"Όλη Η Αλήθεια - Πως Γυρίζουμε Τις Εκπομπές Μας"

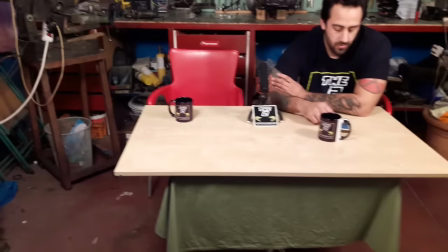[8:47]
Και εμείς φιλοπλακωνόμαστε στο πώς θα γυρίσουμε, τι θα κάνουμε, τι θα γίνει. Έτσι, γιατί δεν, σας λέω, δεν μένουμε μαζί, δεν είμαστε δίπλα, δεν είμαστε μια γειτονιά. Αυτό, νομίζω ότι ας πάμε στο επόμενο κομμάτι που είναι να δείξουμε το κομμάτι του εξοπλισμού, να πούμε τι και πώς.
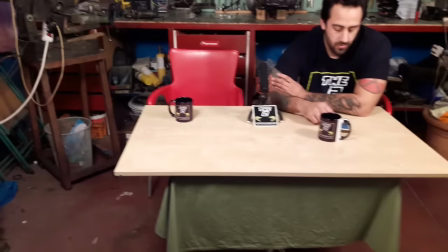[9:04]
Και αν θέλει και κάποιος να αρχίσει ένα κανάλι YouTube, να πούμε ότι δεν χρειάζεται να έχει και τα τόσο τούμπανα πράγματα. Πιο πολύ μετράει το φως και η φαντασία σου να κάνεις πράγματα. Αυτό ακριβώς. Και θα το δείτε και εδώ πέρα πώς γυρνάμε, να το πιάσετε το νόημα. Πάμε να δούμε.
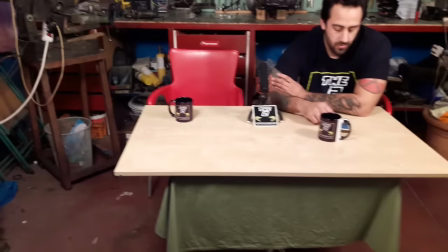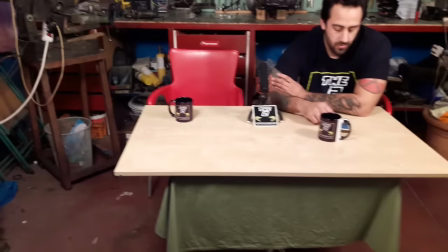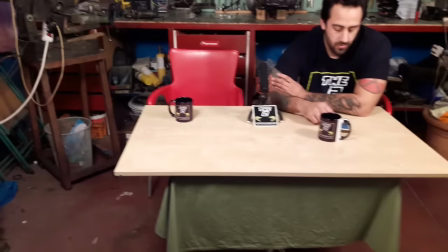[9:55]
Παιδιά, τώρα τραβάμε το κινητό μου για να δείτε πώς γράφουμε, πώς έχουμε στήσει τις κάμερες και τι ακριβώς παίζει. Και αυτό που θέλω να πω είναι ότι δεν μετράει τόσο η κάμερα, δηλαδή ακόμη και με το κινητό
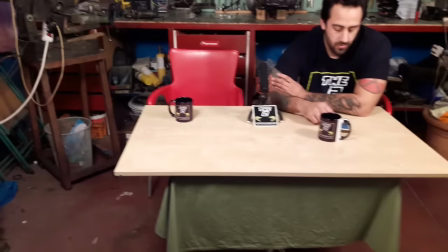[10:13]
μπορείτε να γράψετε. Εδώ πέρα εντάξει έχουμε ένα καλύτερο setup, αλλά το θέμα είναι ο φωτισμός, παιδιά. Με χάλια φωτισμό ακόμη και πιο καλές κάμερες δεν γράφουν καλά. Και πριν προχωρήσουμε στο τι είναι κάθε κάμερα, θα δείξω ένα γενικότερο πλάνο του τι τι πατέντο έχουμε κάνει.
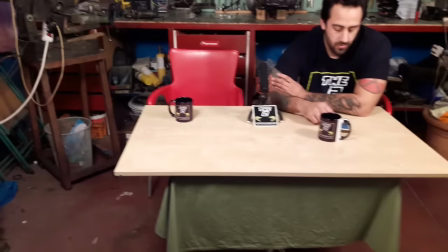[10:32]
Εκείνο το μικρόφωνο που βλέπετε μπροστά σας, αυτό, και συνδέεται με καλώδιο με την κάμερα, για να μην συγχρονίζω τον ήχο, να περνάει κατευθείαν μέσα.
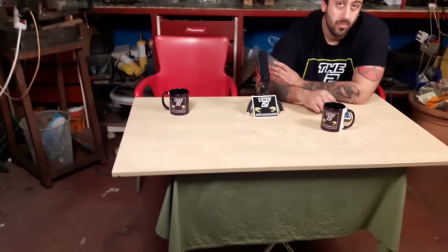[10:43]
Και εδώ πέρα μια τάβλα που την έχουμε βάλει σε ένα τραπεζάκι να φαίνεται λίγο καλύτερα.
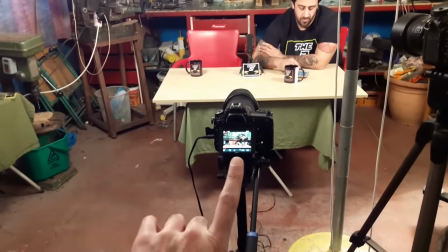[10:51]
Λοιπόν, εδώ πέρα έχουμε δύο κάμερες, που η μία είναι αυτή που παίρνει το γενικό πλάνο που βλέπετε κατά κύριο λόγο και η άλλη παίρνει τα κοντινά.
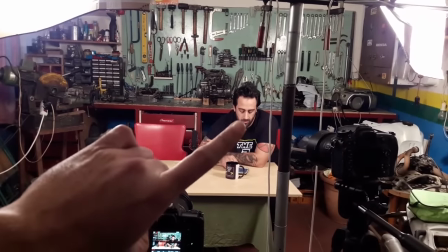[11:01]
Τη γυρνάμε μία από εδώ, μία από εκεί για να φαίνεται να φαίνεται και ο Χρήστος και εγώ.
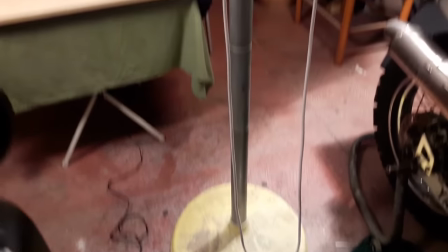[11:07]
Λοιπόν, εδώ πέρα τι γίνεται, έχουμε ένα σίδερο, μια ίδια κατασκευή, ένα μεγάλο τάφ επί της ουσίας, και πάνω έχουμε βάλει,
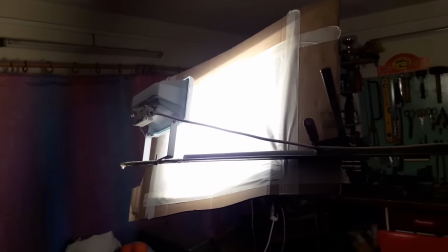[11:16]
προσπαθώ να φανεί περίεργο γιατί το κινητό κάνει κάτι περίεργο με το φως, έχουμε βάλει φώτα που βάζουν έξω από πάρκινγκ,
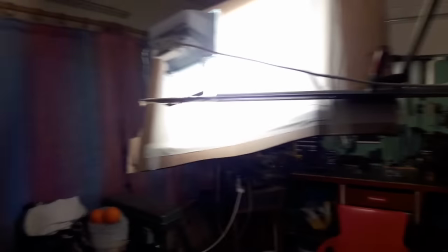[11:23]
από πολυκατοικίες, από γκαράζ, τέτοια πράγματα, τα οποία κάνουν κανένα 15 ευρώ σε τίποτα Leroy Merlin,
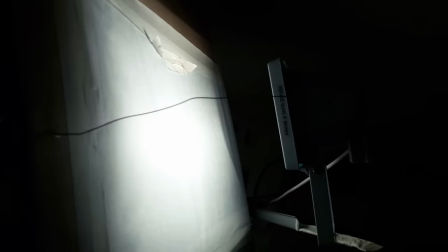[11:29]
Practiker, τέτοιου είδους καταστάσεις. Και μπροστά τι έχουμε κάνει,
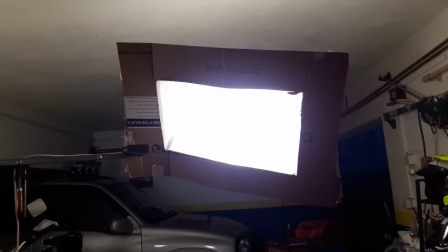[11:36]
το δείτε έτσι και από κοντά, από μπροστά, είναι χαρτόκουτο και έχουμε ανοίξει τρύπα και έχουμε βάλει
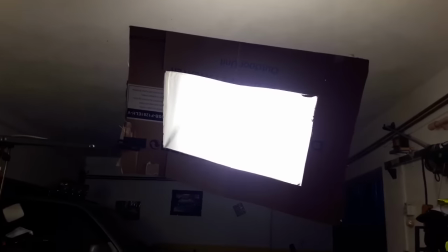[11:45]
μεμβράνη ψησίματος, λαδόκολλα, για να μην είναι τόσο καρφί το φως. Γιατί και τρώμε και γυρνάμε βίντεο.
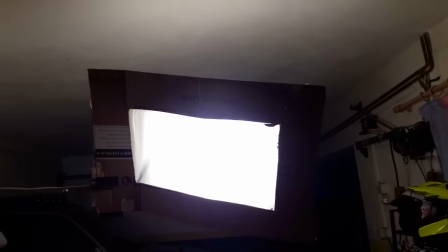[11:55]
Και με αυτόν τον τρόπο, αυτή την πατέντα, μπορούμε να έχουμε ένα πιο διάχυτο, μαλακό, όπως λένε, φωτισμό.
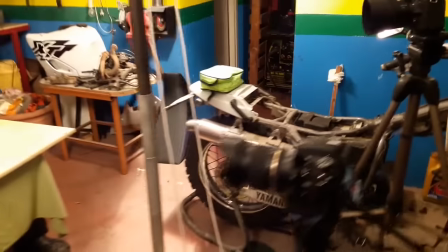[12:03]
Και όλο αυτό στείνεται κάθε φορά που είναι να φτιαχτεί ένα επεισόδιο. Τρίποδα, κάμερες, το μεξί, ο εξοπλισμός δεν είναι όλος εδώ.
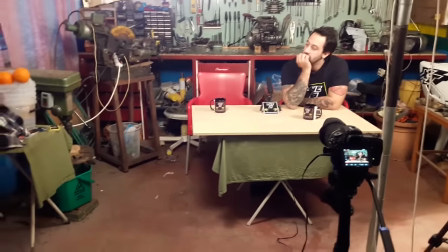[12:12]
Οι κάμερες τις έχω εγώ, μικρόφωνο έχω εγώ. Ο Χρήστος έχει εδώ πέρα τραπέζια και τρίποδα και τα φωτιστικά φυσικά.
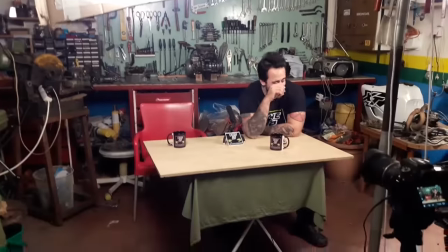[12:18]
Και τις κούπες. Yeah! Και τα φτιάχνουμε ξανά όλα από την αρχή, γιατί είναι ένας χώρος που,
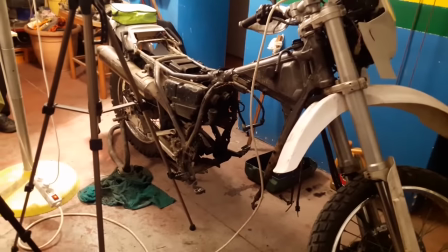[12:24]
από ό,τι βλέπετε και το εξή του Χρήστου που λείπει το μοτέρ, μας το ρεύει εδώ, οπότε τα φτιάχνουμε όλα από την αρχή. Ξανά μάνα.
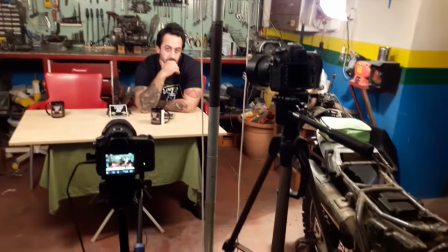[12:31]
Και είναι κάτι που απαιτεί πολύ ώρα. Λοιπόν, πάμε να αναλύσουμε τώρα λίγο τι είναι κάθε μηχάνημα που χρησιμοποιούμε και γιατί το χρησιμοποιούμε. Λοιπόν, παιδιά, πρώτα να μιλήσουμε για τη δεύτερη κάμερα, γιατί η πρώτη τραβάει αυτή τη στιγμή και θέλω να την κρατήσω λίγο εκεί πέρα. Αυτή είναι η Nikon, γράφω μόνο με Nikon, γιατί αυτές είχα δηλαδή ούτως ή άλλως.